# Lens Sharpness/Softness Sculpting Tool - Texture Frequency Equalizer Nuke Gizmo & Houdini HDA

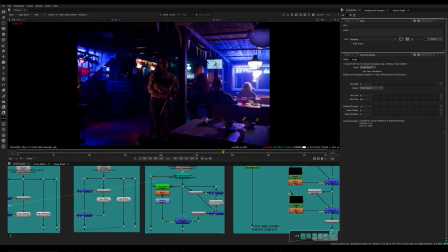17:07 We can also use this tool to recreate the functionality of the texture highlight tool from FilmLight's Baselight.
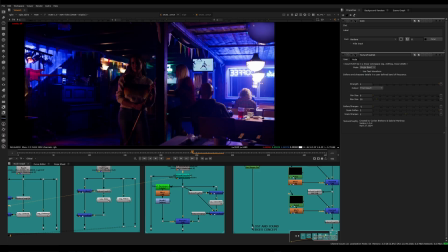17:13 The texture highlight tool from Baselight is useful to remove color fringing and soften sharp highlights.
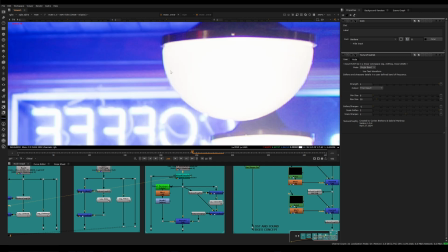17:18 On a standard dynamic range or SDR display, this light might not necessarily seem like it has too sharp of an edge, but if delivering for HDR or high dynamic range, this light might be displayed at a much brighter value than the background.
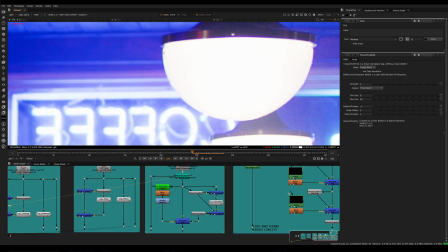17:31 And that huge contrast on a sharp edge like this could really draw the attention away from where the viewer is supposed to look, so the texture highlight tool is meant to soften that out.
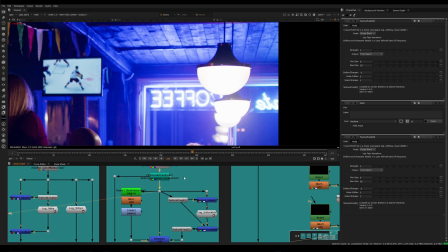17:39 So similarly to the recent examples, we're going to filter out the high frequency detail, leaving us with just a low frequency version of the image, divide that out from the original image to get the high frequency stream,
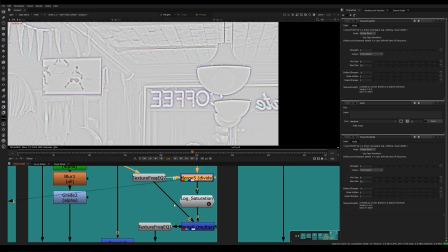17:51 and whereas the other examples applied operations on the low frequency stream, we're actually going to be desaturating on the high frequency stream in order to reduce the color fringing on the edges.
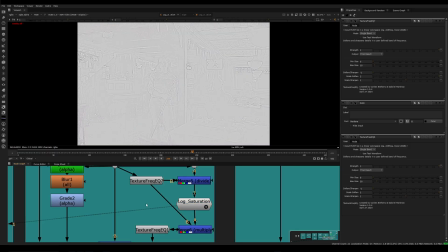18:00 This brings up an important point. We're isolating the high frequency band in order to affect the light's edges. So far, we've been talking about high frequencies in terms of small dotty detail, but sharp edges are also a form of high frequency data.
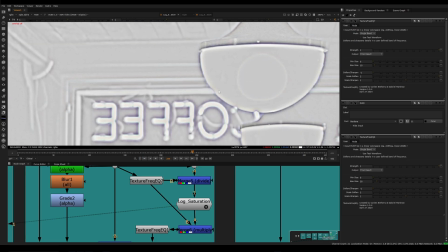18:13 So by desaturating the high frequency range, that includes the color fringed edge.
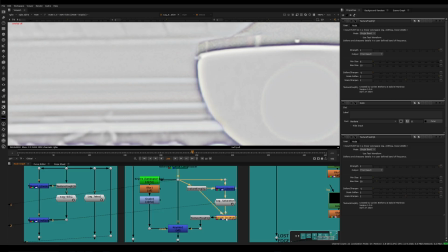18:18 Now, when we multiply back the low frequency and the modified high frequency bands, we have this version of the image whose high frequencies have been desaturated.
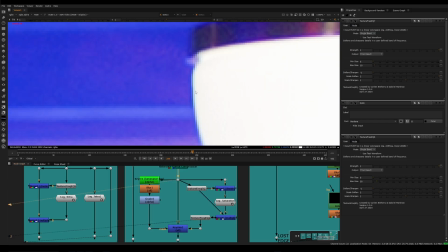18:27 If we compare to the original, we can see that this fringing has successfully been reduced.
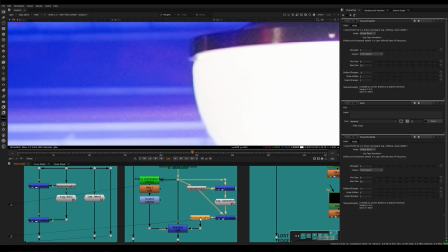18:32 The next step is to soften these harsh edges, which as we've just learned are included in the high frequency range. So I'm softening the fine and micro sized detail, which includes this sharp edge, which softens the overall image.
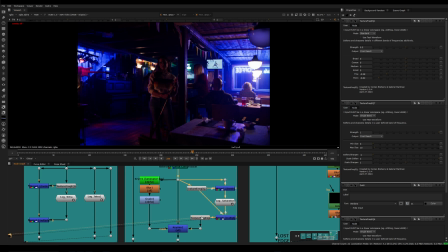18:45 However, the desaturation and softening of the high frequency range is happening globally across the entire image,
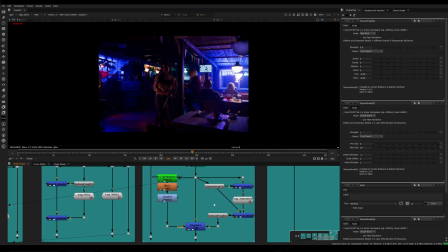18:51 not just in the highlights, which is what the texture highlight tool wants. This can be addressed simply with just a luminance key that's blurred and adjusted to your liking. That's then used as a mask to blend between the original and adjusted image.
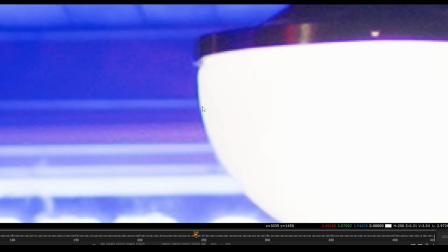19:03 If we zoom in, we can see that we've successfully defringed and softened this sharp edge, just like the texture highlight tool from Baselight.
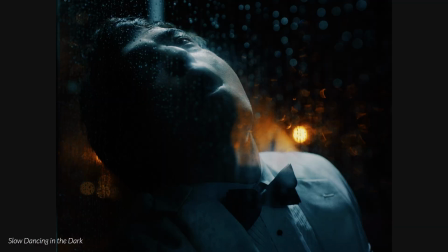19:10 The last use case of the tool that I'll cover today is applying it locally in masked regions in order to direct the viewer's eye. Earlier, we discussed how the pockets of softness and sharpness lead our eye to the focal point in this image. By applying the tool to masked regions on our image, we can similarly create pockets of softness and sharpness in order to draw the viewer's eye.
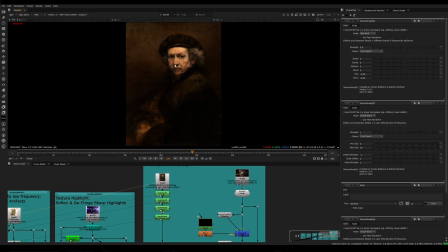19:30 This is similar to a painting technique called lost and found edges, where lost edges are soft and found edges are sharp.
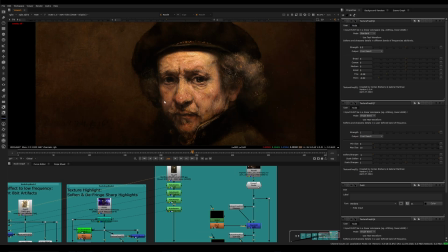19:36 In this painting by Rembrandt, this bottom left cheek area is a very soft, lost edge.
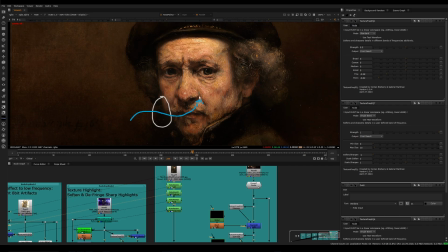19:41 This opens up our eye to traverse into and across the painting all the way up into the sharp found eye. This is the focal point of the image. This sharp found edge of this color acts as a barrier to keep our eye from drifting out, keeping our vision in the intended focal area.
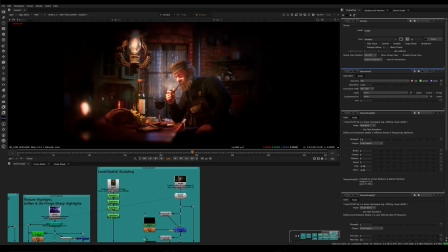19:59 Let's apply this philosophy of lost and found edges, or local softness and sharpness, to this image created by my peer Evgeny Magovsky.
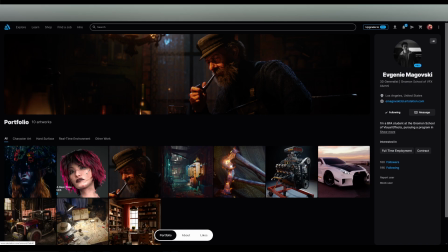20:08 Evgeny's an incredible artist, and I would really encourage you to go check out his work.
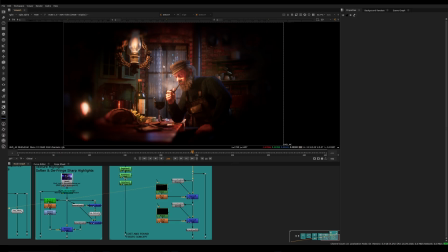20:11 This is an early version of this shot that he lets me use to demo this tool, so be sure to check out the final work on his ArtStation.
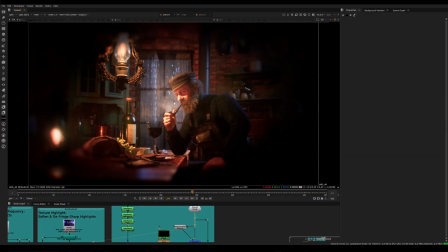20:18 In this version of the shot, one thing I'm noticing is that the focal point, his face, isn't necessarily drawing my attention enough.
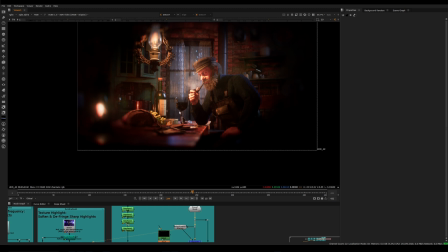20:24 It's kind of getting lost and soft versus some sharper areas over here are kind of distracting away from it.
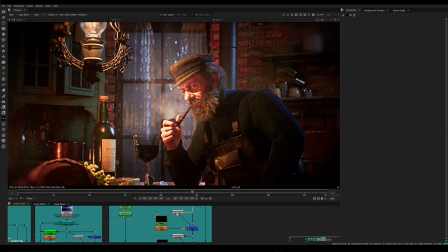20:31 In order to address this, I've used the texture frequency equalizer to sharpen the image. However, this is applying uniformly across the entire image. So what I've done is I've created a mask, especially around the eyes and the face, and I'm blending in the effect of the sharpening. So if we look here and here, we can see I'm sharpening just the eyes and the face.
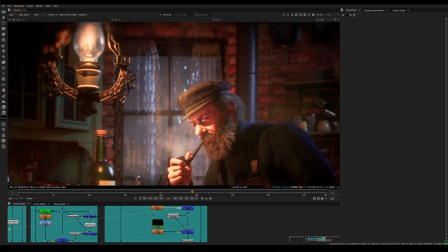20:51 This certainly helps, but now this newly sharp eye is competing with a few other areas of sharpness. I would say that this line between the hat and the window, this intricately detailed lamp,
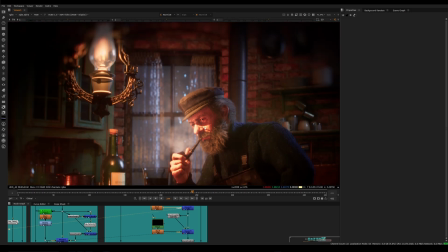21:01 and even this sharp light edge below the eye are all kind of pulling our attention away from where I really want to look, which is the eye.
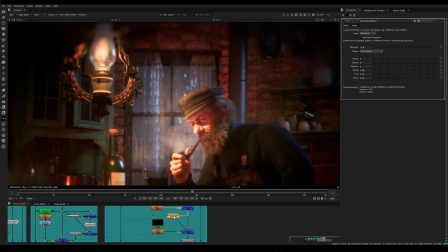21:08 I've once again addressed this by applying a global texture frequency equalizer, this time softening the image, and then blending it in once again using masks.
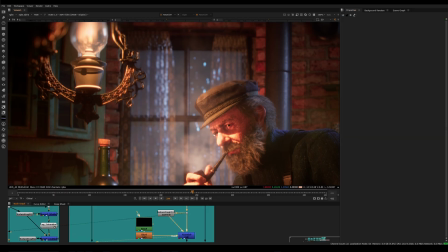21:17 If we look at the before and after, we can really see that the softening of these areas lets the eye shine as the focal point. And for finishing touches, I'm applying a global texture frequency equalizer, which softens out the low frequency regions and sharpens the high frequency regions.
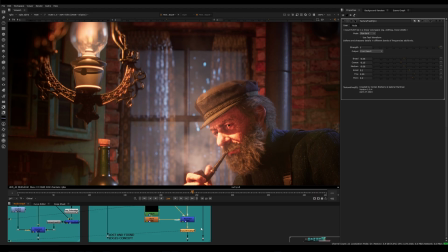21:32 This balance of soft large shapes and more detailed fine shapes is something that is common in analog film.
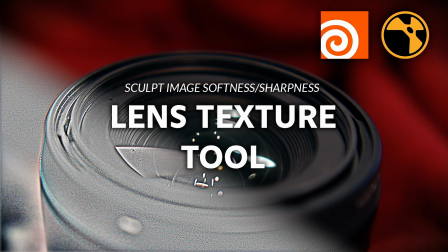21:38 And that's how you can use this tool. My poor voice is very hoarse from all of these long recording sessions, but hopefully it gets used to that, as I'm hoping to make videos more often now.
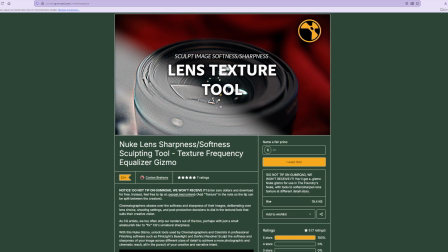21:48 If you find the tool useful, please feel free to leave a rating on my Gumroad page on either the Nuke or the Houdini version, or both. I won't complain.
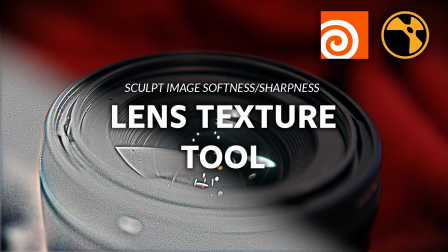21:56 But I sincerely hope that you found it as useful as I have to be able to sculpt the texture, modulation, transfer function, softness and sharpness, all of the above of your images.
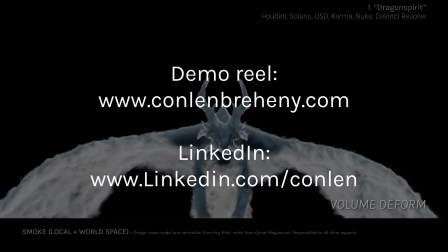22:05 At the time of recording, I am also looking for work as a Houdini effects artist with additional skills in lighting, rendering, compositing,
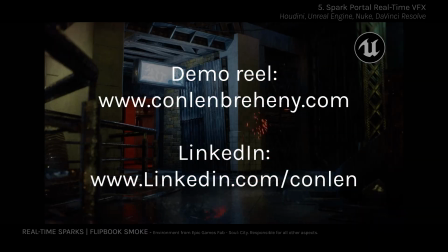22:12 pipeline scripting and tool building, a 3D generalist background, and expertise as a tutor or consultant for digital color and color management.
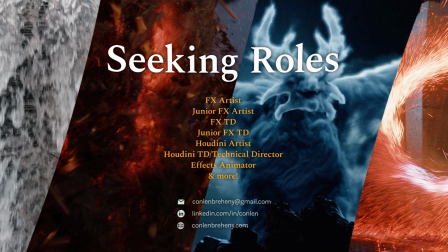22:19 Please get in touch if you believe I would be a benefit to your team. Thanks for watching and have a wonderful rest of your day.